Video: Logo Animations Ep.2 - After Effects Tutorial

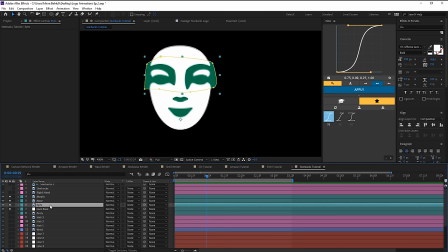3451s
And trust me, it'll make sense when we get to animating these. So let's do color key for the eyes and let's pick the white.
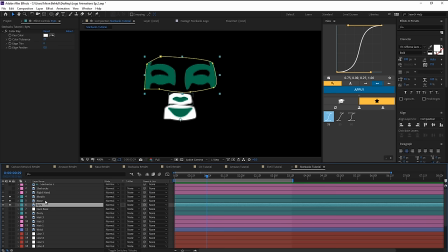3459s
We can't really notice it just because we have the face base enabled. So let's turn that off, go back to the eyes and let's just add a fill effect again.
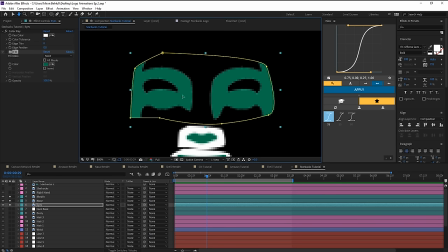3468s
Make sure it's the same color. So you can see these pixels here, they're kind of like brighter at the edges. So that just takes care of everything.
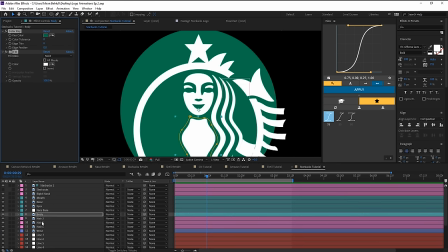3476s
And let's copy this, paste it to the nose and the mouth, paste them to the hair, paste them to the wrists, and also paste it to the right hand.
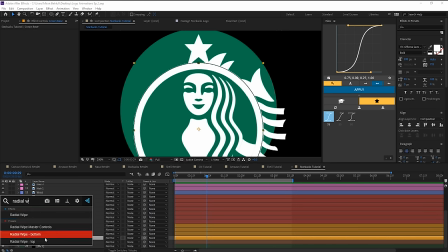3484s
Now let's go down to the crown base and re-add the radial wipe effects. So radial wipe, both increase that, set it to 180. Let's just make it so that it is exactly the length of the original one.
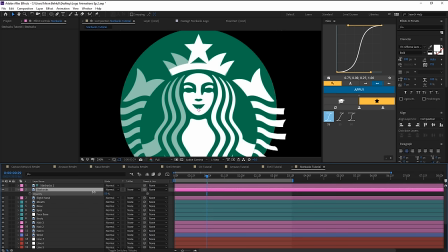3497s
So let's turn on the original Starbucks icon and let's just turn down the opacity so we can see it better. Around there seems fine. We'll set it to 79%. Okay, so there you go.
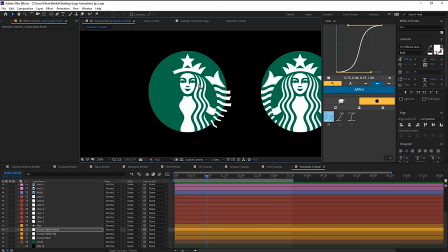3508s
I have separated all the elements into their own layers and now we can move on to the animation part. And once we do that, we can simply duplicate all of the side layers, flip them horizontally as I mentioned before, and everything should be in order. Let's hit M to bring up the path. Set a keyframe all the way at the beginning. Let's move forward by maybe 20 frames.
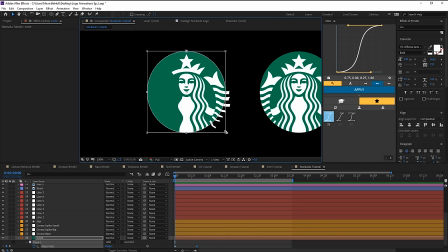3528s
Set a keyframe there and go back to frame zero and just scale this all the way down till we can't see it.
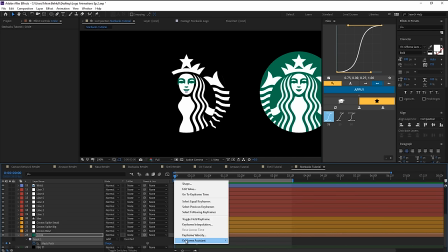3534s
Set this to 75% and ease this one as well. And it just comes in like that.
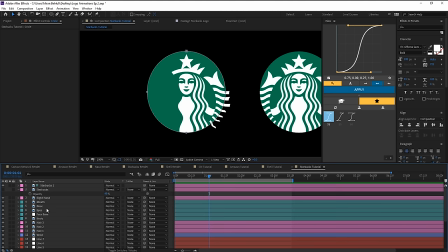3539s
Now let's move on to the face. And just so we can focus a bit better, let's isolate only these parts.
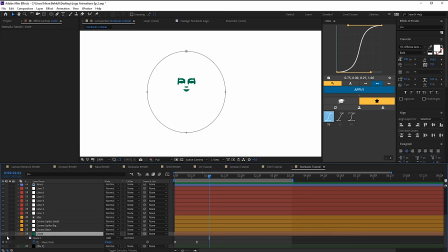3545s
So we got the body, we got the circle.
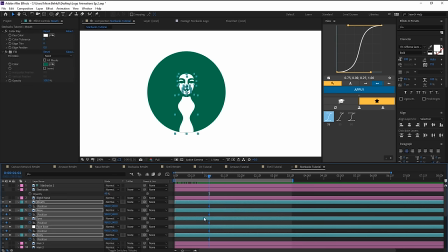3547s
Now let's go over to these layers, hit P to bring up the position and set a keyframe for each of these. the body, we're not gonna animate at all. In fact, Instead, we'll just parent that to the face base. So then whenever we scale this up and down, the body scales with it. And we'll do the same thing with these layers as well. Now let's set a keyframe for the scale as well.
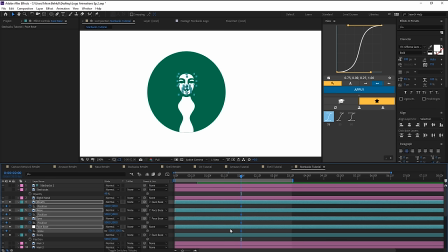3566s
Go over to 2 seconds, bring all of these keyframes over. In fact, we have the position keyframe for the face base. Let's stay on this keyframe and then we'll push all of the keyframes that we create all the way at the beginning.
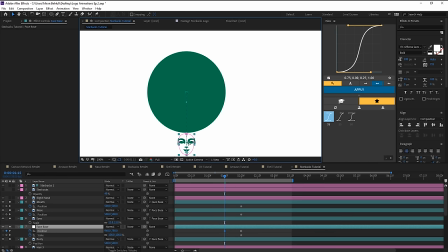3578s
So first of all, let's bring the face base down all the way at the bottom. Then we'll scale it down quite a bit to maybe 50%.
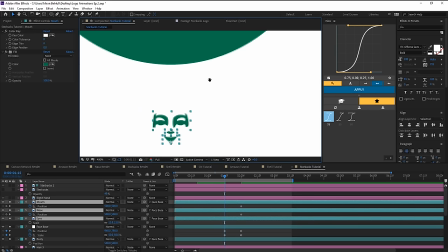3586s
And at the same time, we want to push the eyes and the mouth and the nose downwards.
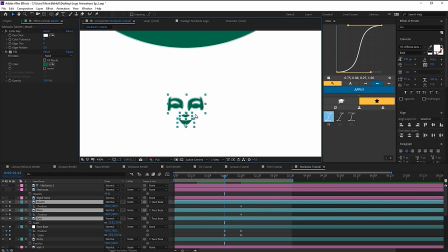3592s
I'll just show you some perspective tips. What happens when you have eyes closer to the camera, nose is a bit farther away from the camera, and the mouth is farthest away from the camera? Seeing as how perspective works, the eyes are gonna move faster and further. So that means we push all of these layers down by holding down shift.
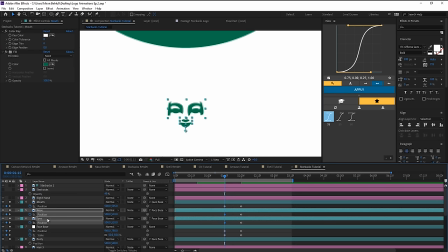3612s
We deselect the mouth, we push one more time, and then we deselect the nose and we push one more time. And this means that the eyes travel twice as much or 3 times as much as the mouth and twice as much as the nose.
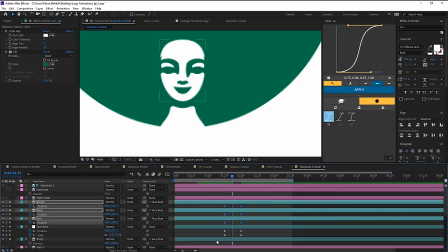3624s
So when we preview this, maybe go over here, let's just set the position to where it is right now, just so I can demonstrate this method.
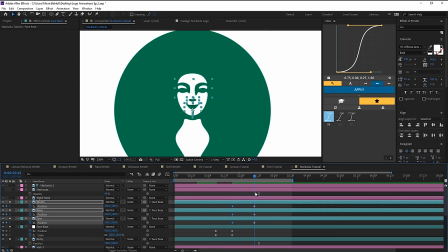3634s
So you can see what I mean. It looks as if the head is being tilted up. Now we can see that the eyes are slightly cutting the head off.
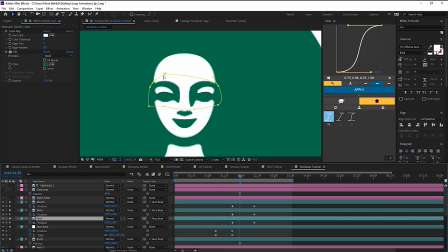3641s
So let's just adjust the mask. And now let's shift the timing of these keyframes.
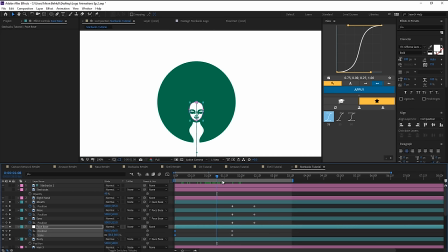3646s
So let's go over to the beginning and bring the body and the head at the last keyframe at about 115. And we want these to be the exact same. Now as for the scale, let's go back by 20 frames, bring this over here. And then go back again, set a keyframe there, and go to the middle keyframe and just scale it all the way up to like, I don't know, 150.
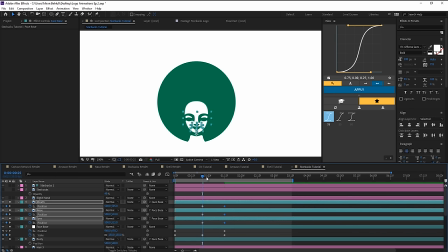3666s
And then we push these keyframes of the face over here. We can push it one step further and just animate the face base mask.
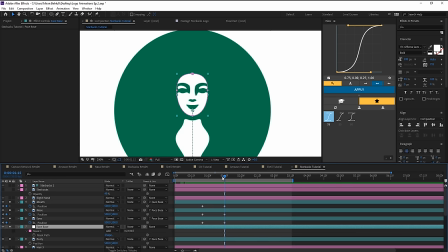3674s
So let's do that. So hit M to bring up the mask path and set a keyframe at the end. Go back here.
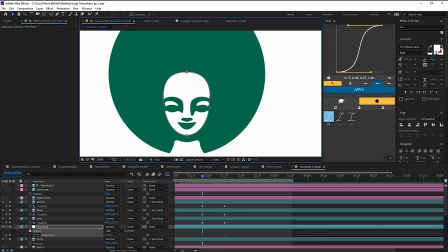3679s
And seeing as we're looking down, what you want to do is have the chin a bit thinner and then maybe increase the scale on the head and maybe even push this point up a bit.
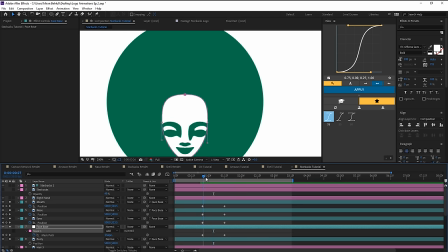3688s
So if you go slowly, scrub through frame by frame and just focus on the face, you can definitely notice how it looks as if she's tilting her head upwards.
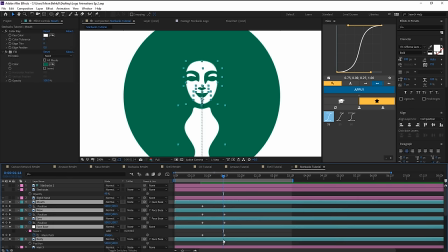3697s
Now let's take care of the easing for these.